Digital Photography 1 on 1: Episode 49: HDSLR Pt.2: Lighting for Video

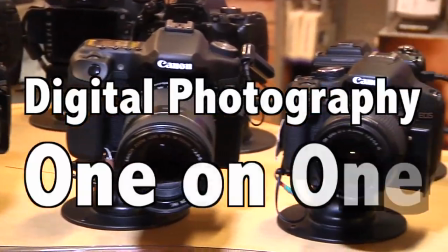(0:00)
Adorama TV presents Digital Photography One-on-One, where we answer your questions. Here's your host, Mark Wallace. Hey everybody, welcome to another episode of Digital Photography One-on-One. I'm Mark Wallace. Well you're watching the second part of a five-part series all about shooting video on a DSLR. Last week we learned a bunch of geeky stuff all about shutter angles and interlaced and non-interlaced video, things like that. Well, this week we start with doing some fun stuff, specifically we're going to be talking about lighting for video. First I'm going to show you different lighting fixtures and what they do, and then we're going to put those fixtures into practice by showing you some different lighting setups so you can really take what you learned today and put it into practice. And then next week we're going to be talking about audio, and then we're going to finish up the series talking about post-production work and making sure everything looks great on the web. But let's get started this week by talking about lighting. Well, there are all kinds of lights and light modifiers, things like this umbrella here, and they all do specific jobs. And so what I want to do is turn each one of these lights on one at a time, tell you what the light is, what it's meant to do, and then you'll be able to see exactly how it looks. Now, there's all kinds of different brands. We have three of the most popular brands here. We have some lights by Aerie. We have some great lights over here by Lowell, and even these little guys by Light Panels. And so I'll show you each one of those. So let's take a look.
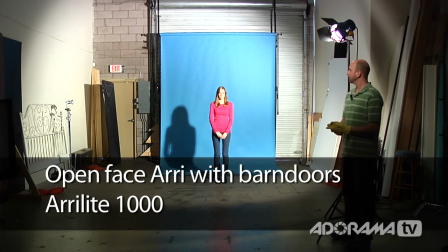(1:21)
This is an Aerie, Aerie Light 1000. and it's an open face fixture and so what you can see is right now we have it on the flood setting, it really illuminates the entire scene.
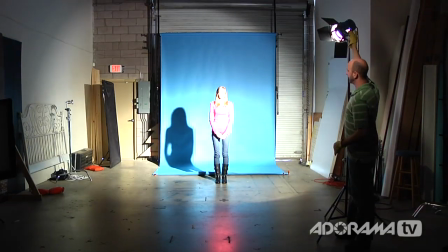(1:30)
I can really dial that in by changing it to spot and you can see that that really spotlights dawn.
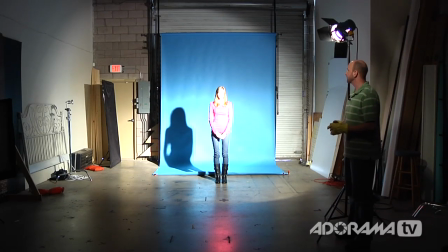(1:36)
If I want more control, I can use these barn doors.
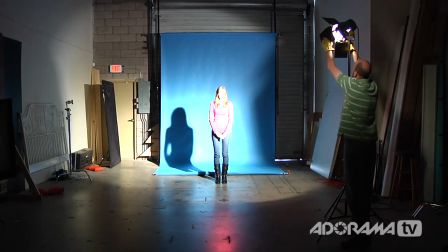(1:39)
I'm wearing gloves because they get really hot and so I can really restrict the light and I can spin that around.
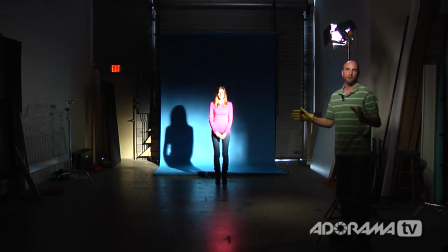(1:46)
I can really zone that in on just dawn and eliminate the background light. So now we have the exact same light.
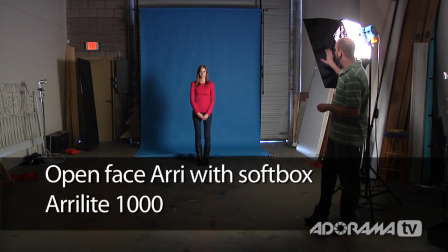(1:53)
It's an Airy Light 1000 open face light, but we've added a Chimera softbox and you can see that the light is now really nice and soft.
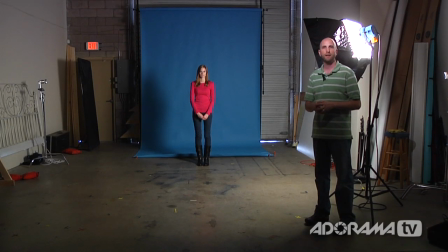(2:01)
Those hard shadows are gone, but normally when you're using a softbox like this, you want it much closer to your subject.
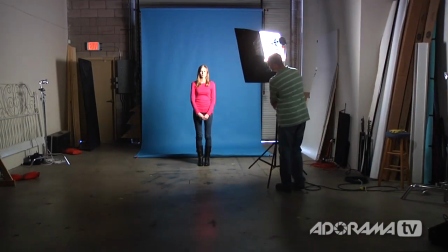(2:08)
So I'm going to move this really fast. So we're going to put it much closer to dawn. And so now that we have that here, you can see that this looks really good.
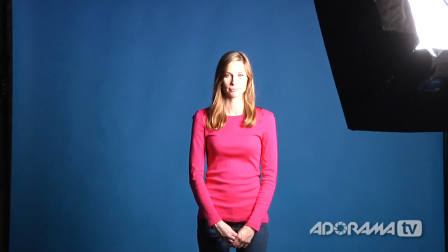(2:15)
And we're going to zoom in and you can see what this would normally look like if we were shooting maybe an interview or a testimonial.
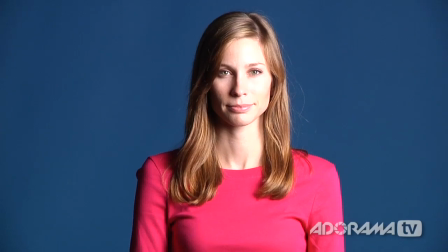(2:22)
That's what you would normally use a light like this for. And you can see it looks really, really nice. All right.
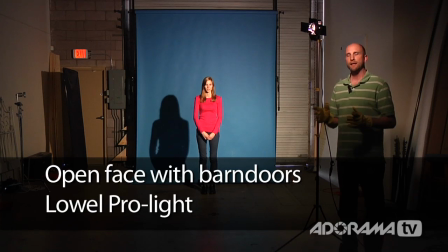(2:27)
So the next light up is the Lowell Pro. And this light is great because you can do all kinds of things with it. Right now we have it set to the flood setting. And so you can see that this really illuminates the scene.
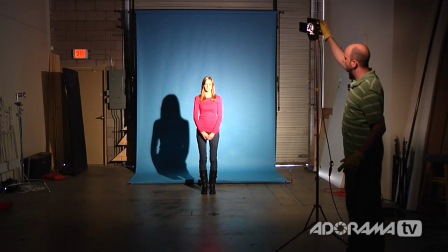(2:37)
If I want more punch and I really want to make that light hard, I can adjust this to zoom in. And so we get much harder and brighter light.
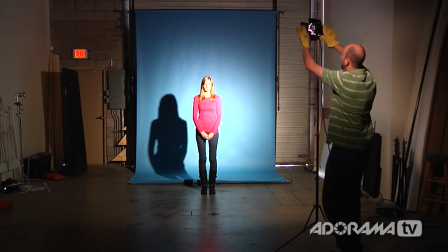(2:44)
And the cool thing is this also comes with barn doors so I can also adjust the light and really get it in exactly where I want it to be.
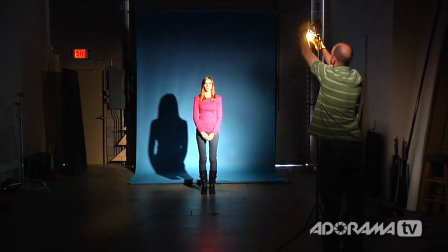(2:52)
So let's say I want to get this just on Don's face and so I can really dial this in so it's really nice and tight and there you have it.
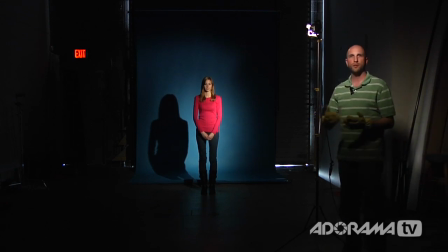(3:01)
So we can also adjust this and use an umbrella to soften the light so I'm going to show you that next. Okay well this is that Lowell Pro light and what I did was I've just added an umbrella. This is a special umbrella that's made for high heat. Don't use any normal umbrella because it can catch on fire. But what this does is it allows you to soften the light just like a normal umbrella for a studio strobe. And so what we'll do is I'm going to place this much closer to dawn just like we did with the softbox before.
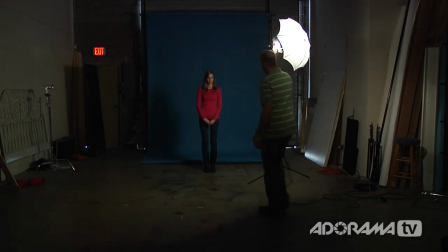(3:26)
So I've turned it on. Now I'm going to move this closer. And you can see that this really gives us nice soft light.
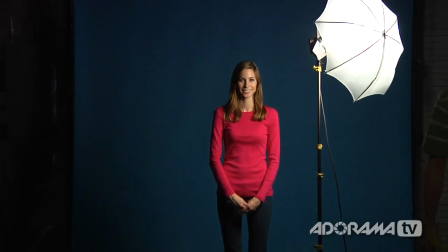(3:31)
But you really need to be pretty darn close for that to be effective. But you can see it's a really, really nice light.
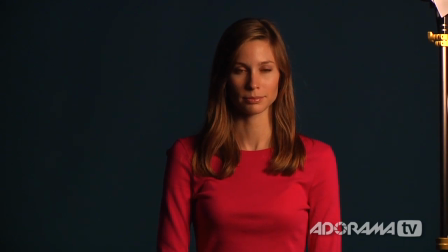(3:37)
Again, it can be used for interviews or maybe a testimonial video. It's really a wonderful setup.
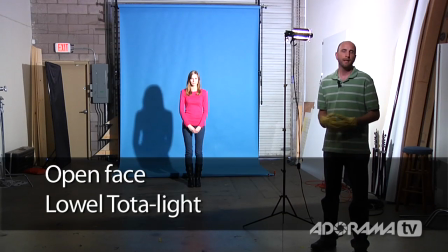(3:42)
Now this is the Lowell Tota light and the Lowell Tota light in this configuration, this is just the light with its open face, it's not usually meant for illuminating people.
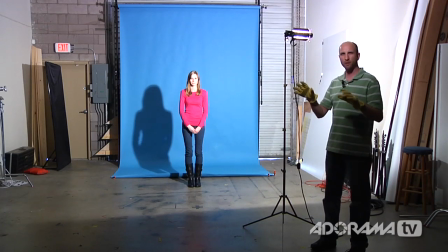(3:53)
It's meant for lighting open spaces because it's just a really hard light. So this is similar to what an open face light. So the airy open face light that we showed you, this would be the equivalent of that. It's just really made to light a big open ambient space.
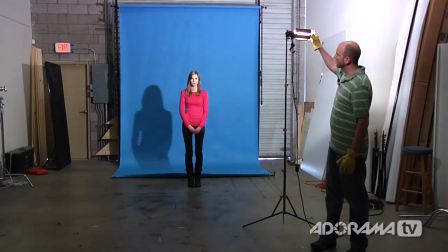(4:05)
So you can see as I move this I can sort of change where the light falls.